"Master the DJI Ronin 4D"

if you want to think about a movie master it's essentially shooting the shooting the scene as a but then instead of having to hold in the wanna while nothing is happening while you're just transitioning from one side to another or having to wildly circle from one person to the other as they exchange dialogue what you're doing is covering off 80 of your shots as many as you easily can in your one-er and then having cutaways to the other person the dialogue to something on the wall to whatever it is within the one-er that gives you flexibility to use the first half of one take of the one-er and the second half of the second take of the one-er or any combination thereof and also cut in stuff that is going to make it tighter so it's a nice balance with both of the strengths of both techniques coverage and wonders um that give you the maximum amount of freedom uh on set to kind of you know not have to slavishly get everything that you're going to get with the camera to get this one to just get the ones that really present themselves and then cut away when it makes more sense to and uh i think it's a really really strong way of of putting your scenes together and um making it all making it all work so what would this look like
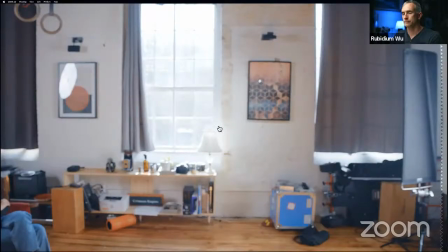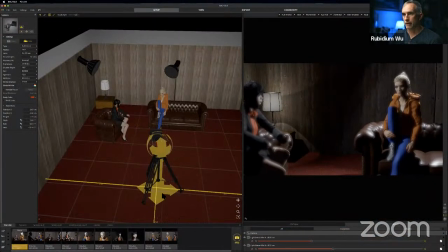so rather than you
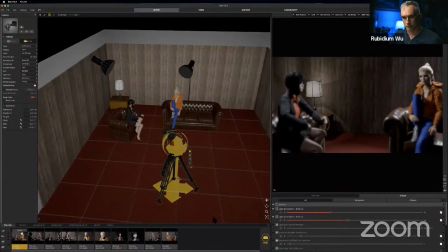guys can see this so rather than um starting here cutting to here
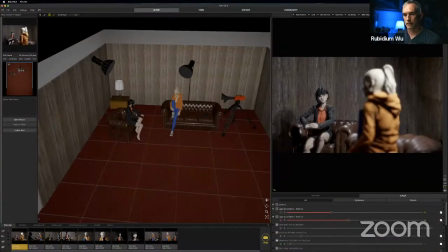cutting to here cutting to here we'll start in our we'll start in our wanna
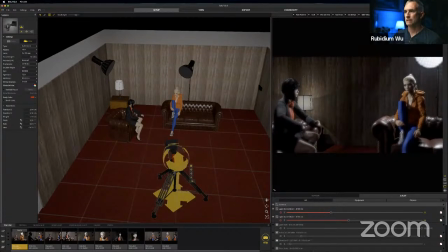sorry we'll start in our wide shot i'm mixing terms up now we'll start in our wide shot we'll establish we may as well start as wide
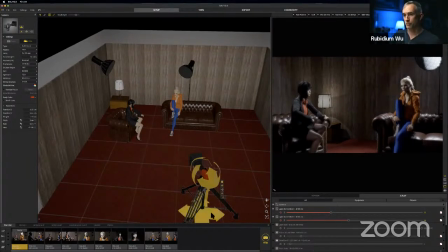as we can we'll go back right against the wall with a pretty wide um thing we'll push in here we'll move camera right and pan
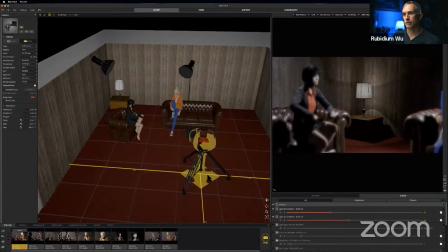left to pick up the woman on the seats with the dark hairs dialogue then once she's done you know some intro we've done the bulk of her dialogue
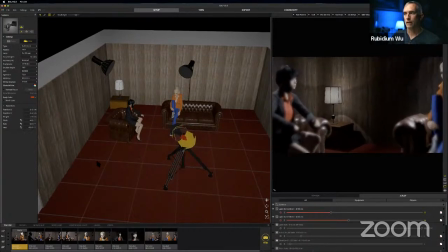we'll start moving camera right and panning we can do
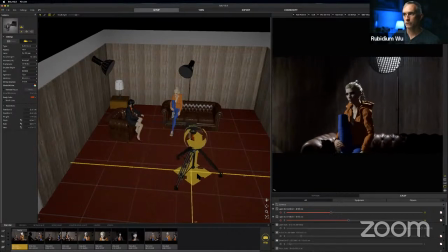this we can lock it in we'll start moving right to here
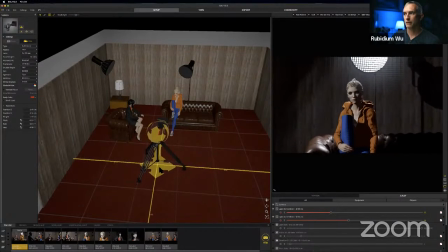and then we'll push in a little bit we'll get her main dialogue and
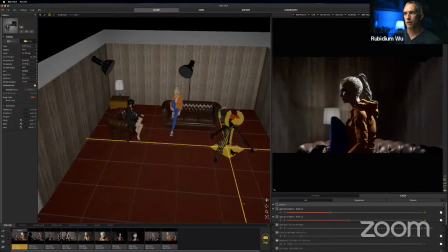then we'll come around behind the couch for a two shot
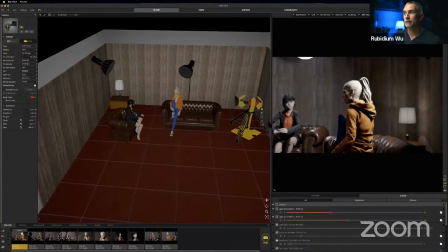and then that will be the end of our shot not the end of our scene this this first shot will now form um
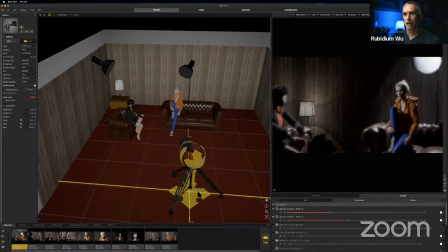will now form our establishing our first couple lines from the woman in with the dark hair
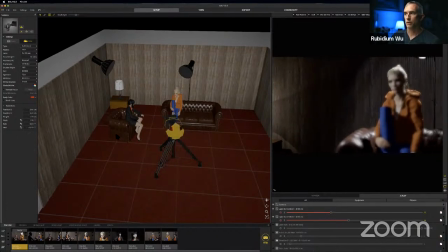and then the last couple lines from the woman with uh with the blonde hair what we all then might do is
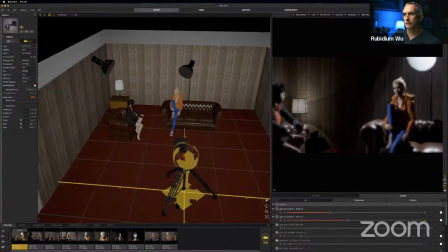start from a this wide here
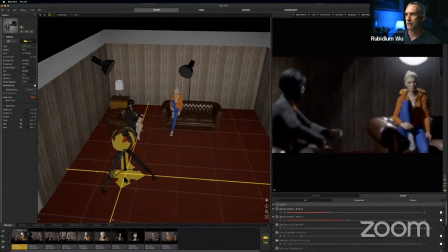and then just push in on this woman as we come behind the other woman to give depth and give an over the shoulder sort of thing.
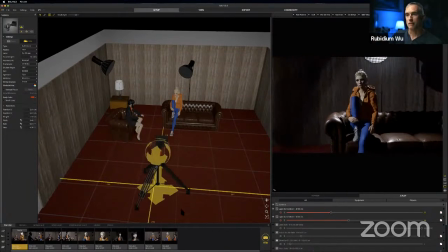So we might shoot the scene all on that coverage. Then, so we're now, we're only doing three setups.
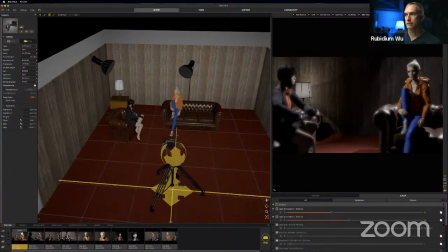Then what we might do is like a Godfather shot,
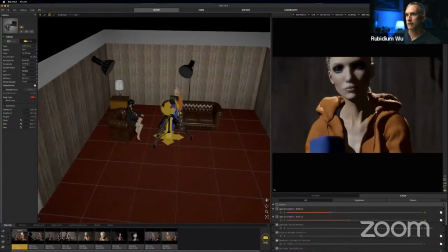you know, the opening of Godfather where there's a nice long dialogue from just her. We'll have to carry the camera up. You can tell that even on a 50mm lens, we're getting distortion on her face, right?
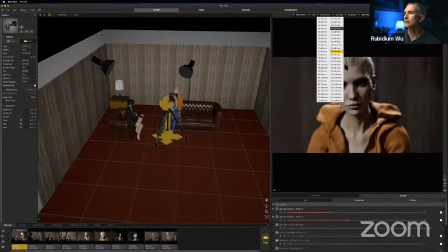We come in here and it's kind of like buggy. So let's do this on a 100mm, right?
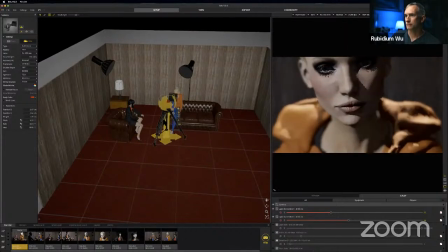Oh yeah, look, that's very Godfather-ish.
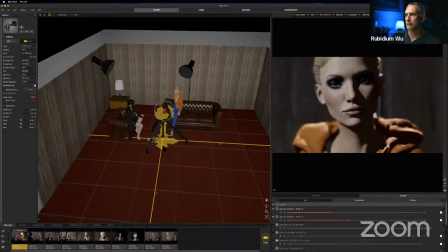And then we'll get her whole scene just pulling back all the way.